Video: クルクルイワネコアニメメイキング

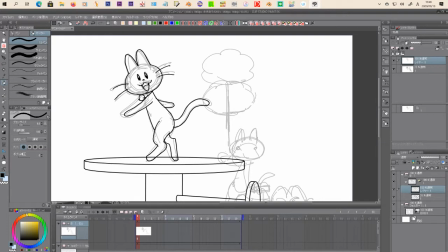(4:18)
回転自体は不均一なタイミングなんですよねアンテナちゃんのメイキングのとこでも言いましたけどいわゆる顔がカメラを向いているところに時間を使って他は早くっていう不均一なんでこの土台の方になまじいディテールが入っていると
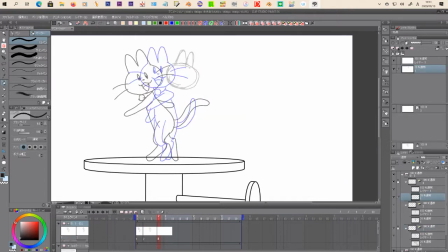(4:37)
足のズレが気になるわけですよなんで下の土台には一切ディテールは入っていません回転を表すようなディテールはあえて入れていません。
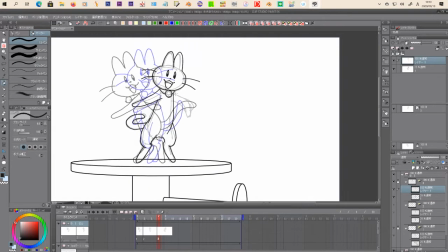(4:51)
なので、実際には下の土台は回転はしてないです。上に乗っかっているキャラクターが回っているので、回っているようにおそらく見えると思うんですけども、
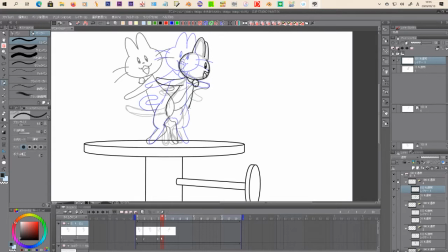(5:03)
実際にはただ揺れているだけです。
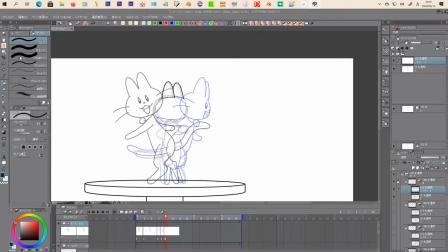(5:14)
タイミング自体はアンテナちゃんと一致させております。同じタイミングで回るようにしています違いはこちらが全身ということですね
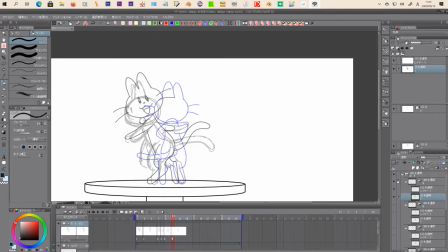(5:34)
なのでアンテナの時にあった顔の大きさの変化っていうのはほとんどないです何と言っても体が見えてしまっているので
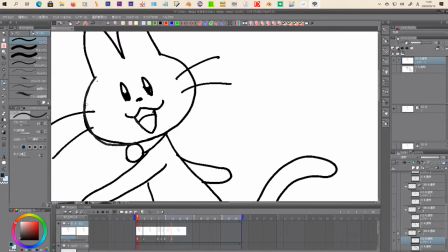(5:50)
それをやるわけにはいかないということですこれ線と届いてますね
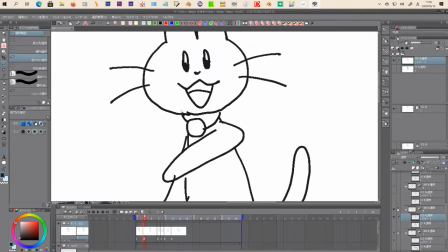(5:57)
線と多少位置も目の位置などを調整しつつ
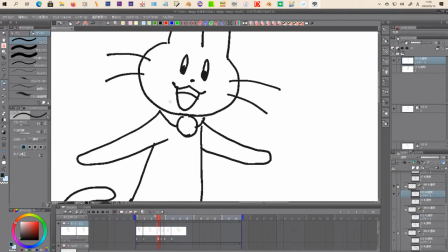(6:03)
原画として完成させております。原画兼動画の原画トレス
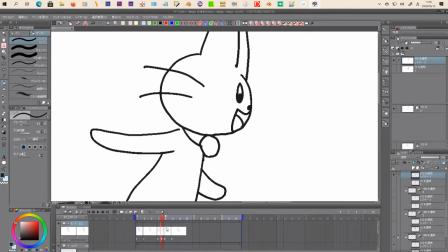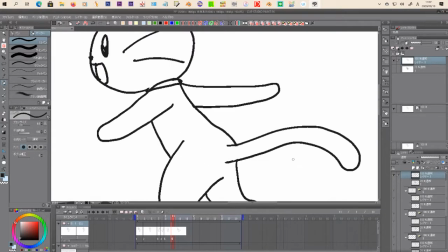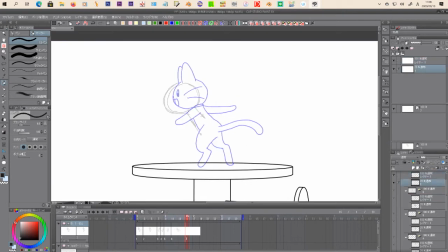ここで倒れる原画に入っていきます
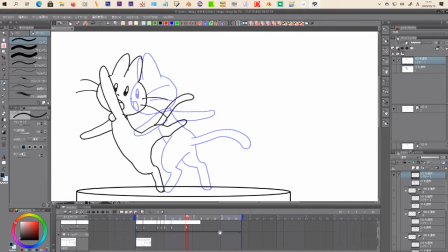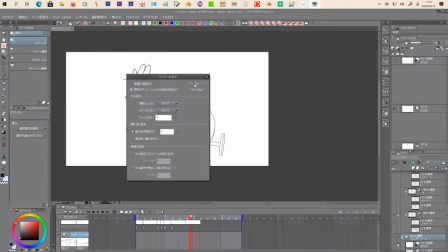(6:43)
ここからは土台も倒れているものと差し替えて
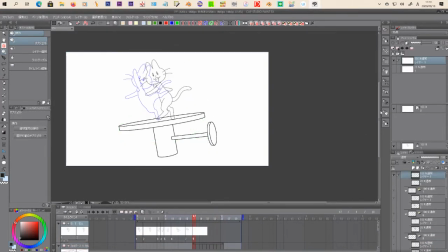(6:48)
足の位置が変わらないように注意しながら原画を描き足していきます。
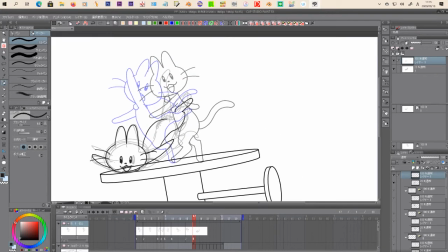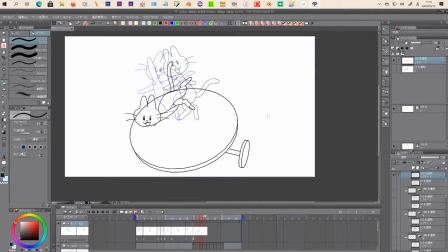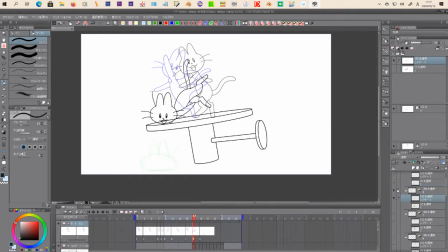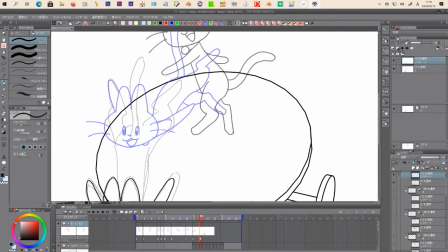(7:21)
こういう時、こういうキャラクターっていうこともあるんですけども、あんまり痛く見えないように。
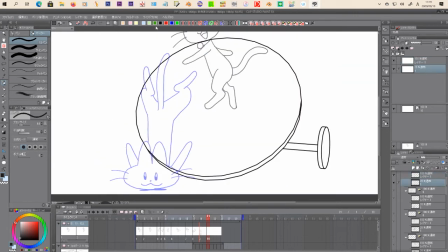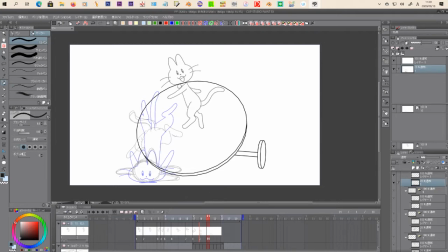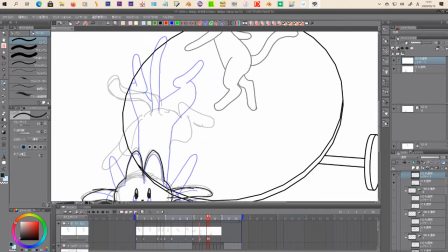(7:37)
派手に動きとしてぶつかっていったとしても、痛くは見えないようにします。
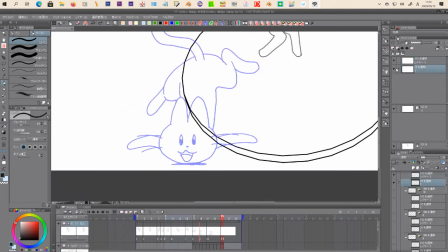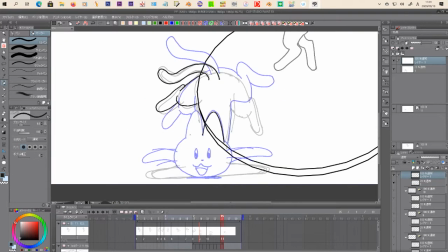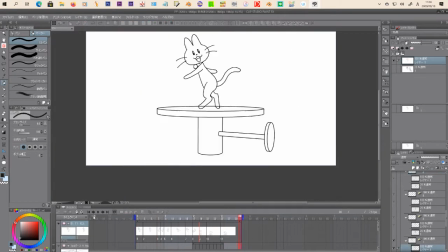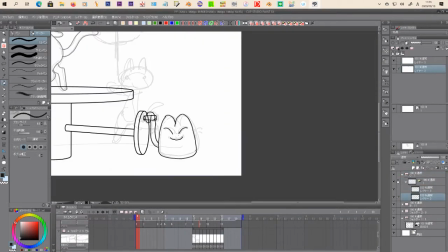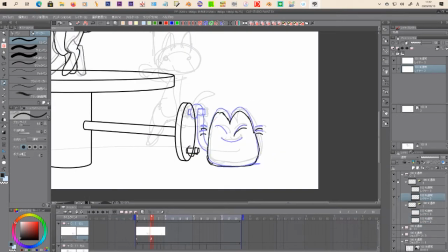(8:07)
出来上がったので次は回転させているところですね
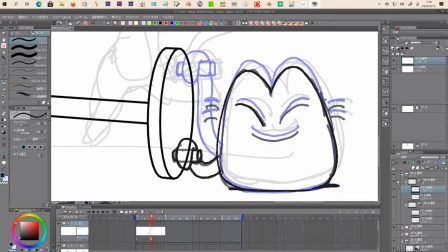(8:12)
尻尾で